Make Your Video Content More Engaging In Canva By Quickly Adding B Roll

Every story has its own visual personality, and it's time that you take control of the story. The secret? Adding your own B-roll. But did you know that you can do this right in Canva? Hi, I'm Katie Hawkins, founder of Here for Good Films,
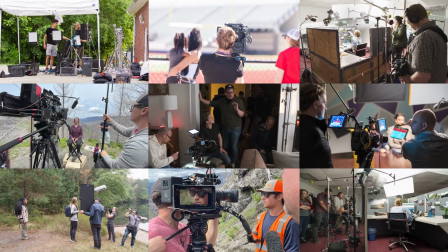[0:12]
a video production company who has created content for brands like The Home Depot, Chick-fil-A, and Boys and Girls Clubs of America. I'm here to show you how to add your B-roll right in Canva. So let's start with the basics. What exactly is B-roll? B-roll is anything that isn't an interview.
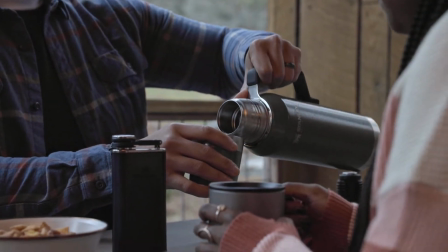[0:28]
So all the beauty shots, the inserts, and fun clips that you take, it's everything you'll use to cover up a talking head. So any mistakes you make don't have to exist if you have enough B-roll. You can cut it out and no one will ever know.
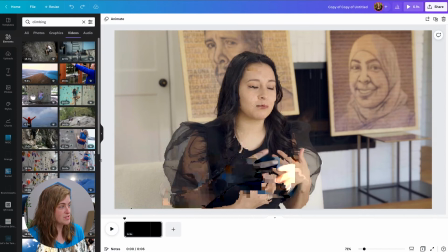[0:41]
To add B-roll, you'll simply drag and drop your B-roll clip onto your A-roll.
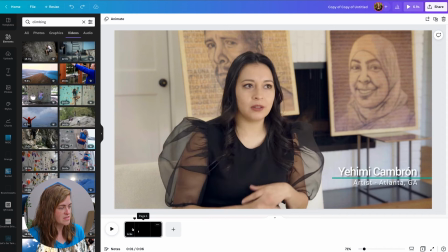[0:44]
But first, I want to make sure that the audience has a second to see who is talking, just so they can have that visual reference. So I'm going to split the page there, and now I am ready to drag and drop my B-roll onto my A-roll. So I am going to detach video from background.
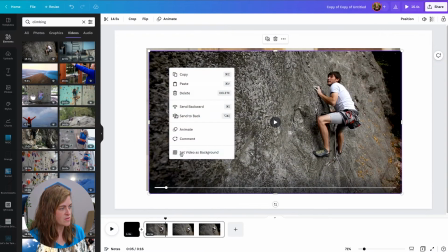[1:04]
So now we are ready to add our B-roll. So I'm going to set this as our video background, and then
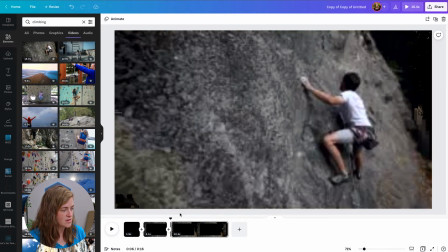[1:12]
she'll say something else, and then I want to add another clip here of B-roll.
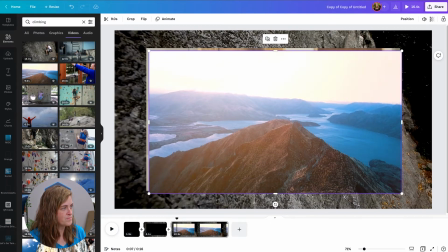[1:19]
So let's do maybe this one, because she's talking about mountaintop experiences.
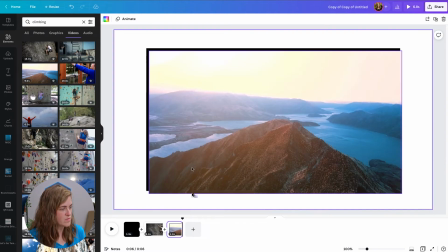[1:27]
Not really, but we're gonna say she is for this. So we will set the B-roll clips as our background.
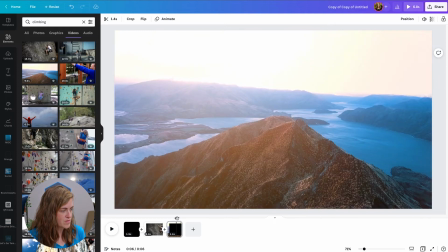[1:32]
And the downside is for her clip, you can't actually delete it because then you'll lose the audio.
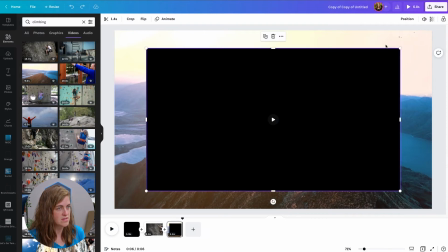[1:39]
So the workaround for this is to select her clip, your A-roll, and make the transparency 0.
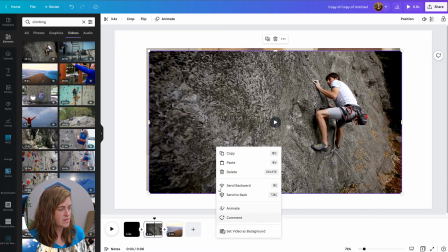[1:48]
So that way it is still there, but we don't see it.
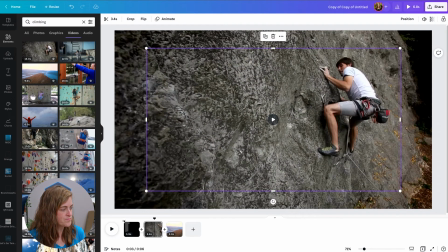[1:53]
And then now we can play our video. We can see and hear her talking.
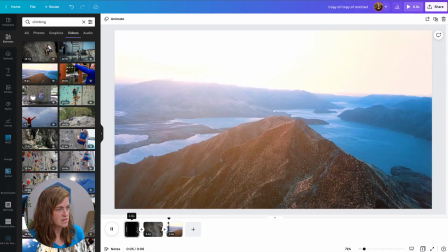[2:00]
Then we go to B-roll while she is still talking, and bam, you have a much more interesting video. So don't forget to shoot your B-roll so that you can really let your video shine when the edit comes together in Canva. Want to learn more quick Canva video tips and tricks? Don't forget to subscribe to our channel to learn all things video for entrepreneurs.